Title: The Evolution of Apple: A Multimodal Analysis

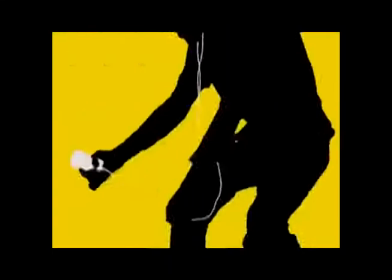4:03 With very little text, it makes it easier for a younger generation to pick up on the concepts of the ad without much thought.
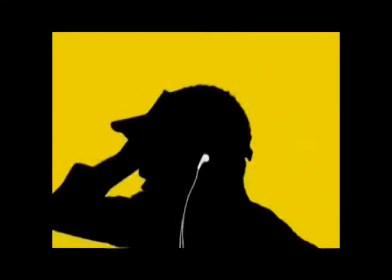4:10 And, as always, the signature logo appears, except now it is white rather than rainbow,
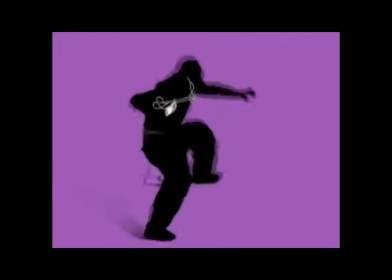4:16 which offsets the extreme illuminated backgrounds that were just flashed across the mode in which one is viewing it.
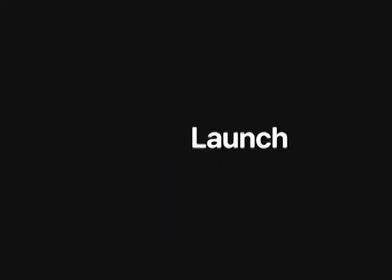4:23 The iPhone 7 and 7 Plus in 107 seconds. This is a very quick and sophisticated approach in advertising by Apple. The contrast between letters and the backgrounds and the rate at which they appear and disappear is perfect for a quick-paced society, with short attention spans, like ours.
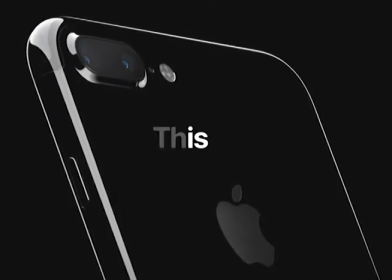4:43 Switching between black and white backgrounds draws viewers' attention further by constantly keeping them on their toes about what is next.
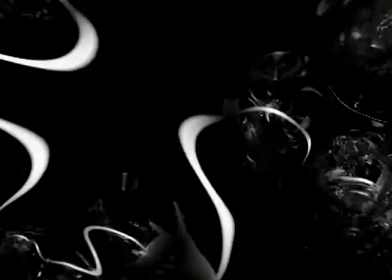4:50 Since it highlights the perks of each product, without delving into too much detail that no one really pays attention to anyways, it is a very smart technique. The consistent black and white theme and more use of effects,
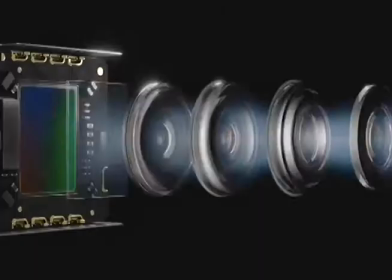5:03 wording, and product demonstration makes this advertisement much different than the other two contenders. It also seems to make professionals the target audience since it is using very refined techniques to entice the viewer to the technological and design aspects of the products.
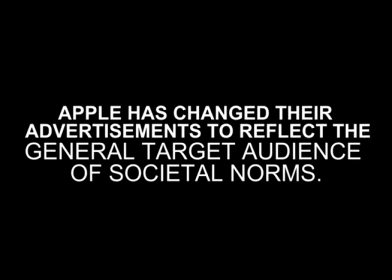5:18 It is showing them off to the consumer. Apple has changed their advertisements to reflect the general target audience of societal norms.
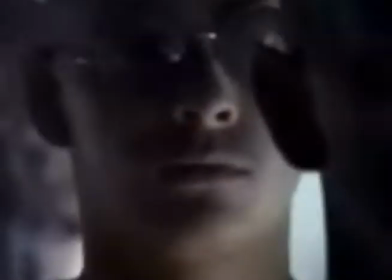5:27 In 1984, the target audience would have been those watching the Super Bowl, as well as those who had read 1984 by George Orwell.
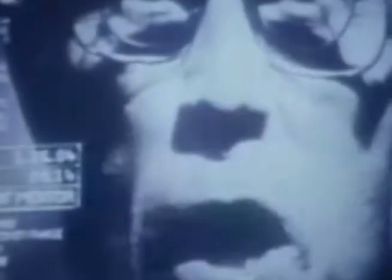5:34 It correlates with the political environment, which was the Cold War, and it played on both the fears and irrational expectations of the future.
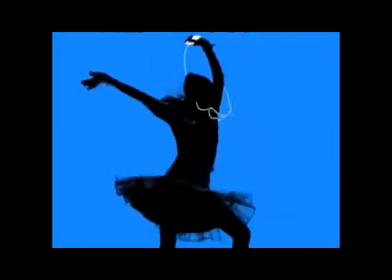5:42 The iPod Silhouette advertisements are much brighter and happier, a target audience of mostly preteens, teens, and young adults.
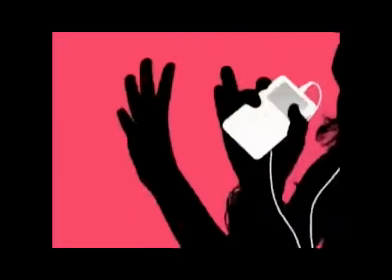5:50 The early to mid-2000s themselves were a time of fun, carefree, and neon.
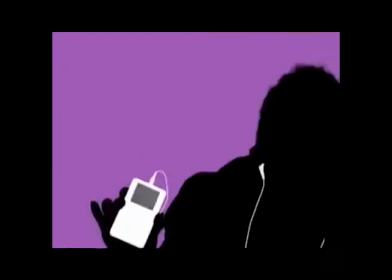5:55 With popular songs as the background, it was reaching towards a younger, pretty much millennial audience. The new advertisement relishes the minimalism and sophistication of society nowadays, and Apple prevails in the realm of this by showcasing almost the entire ad in black and white.
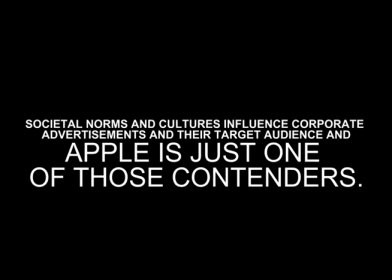6:11 Societal norms and cultures influence corporate advertisements and their target audience, and Apple is just one of those contenders. Even if the content and modes and general target audience change, their logo still remains.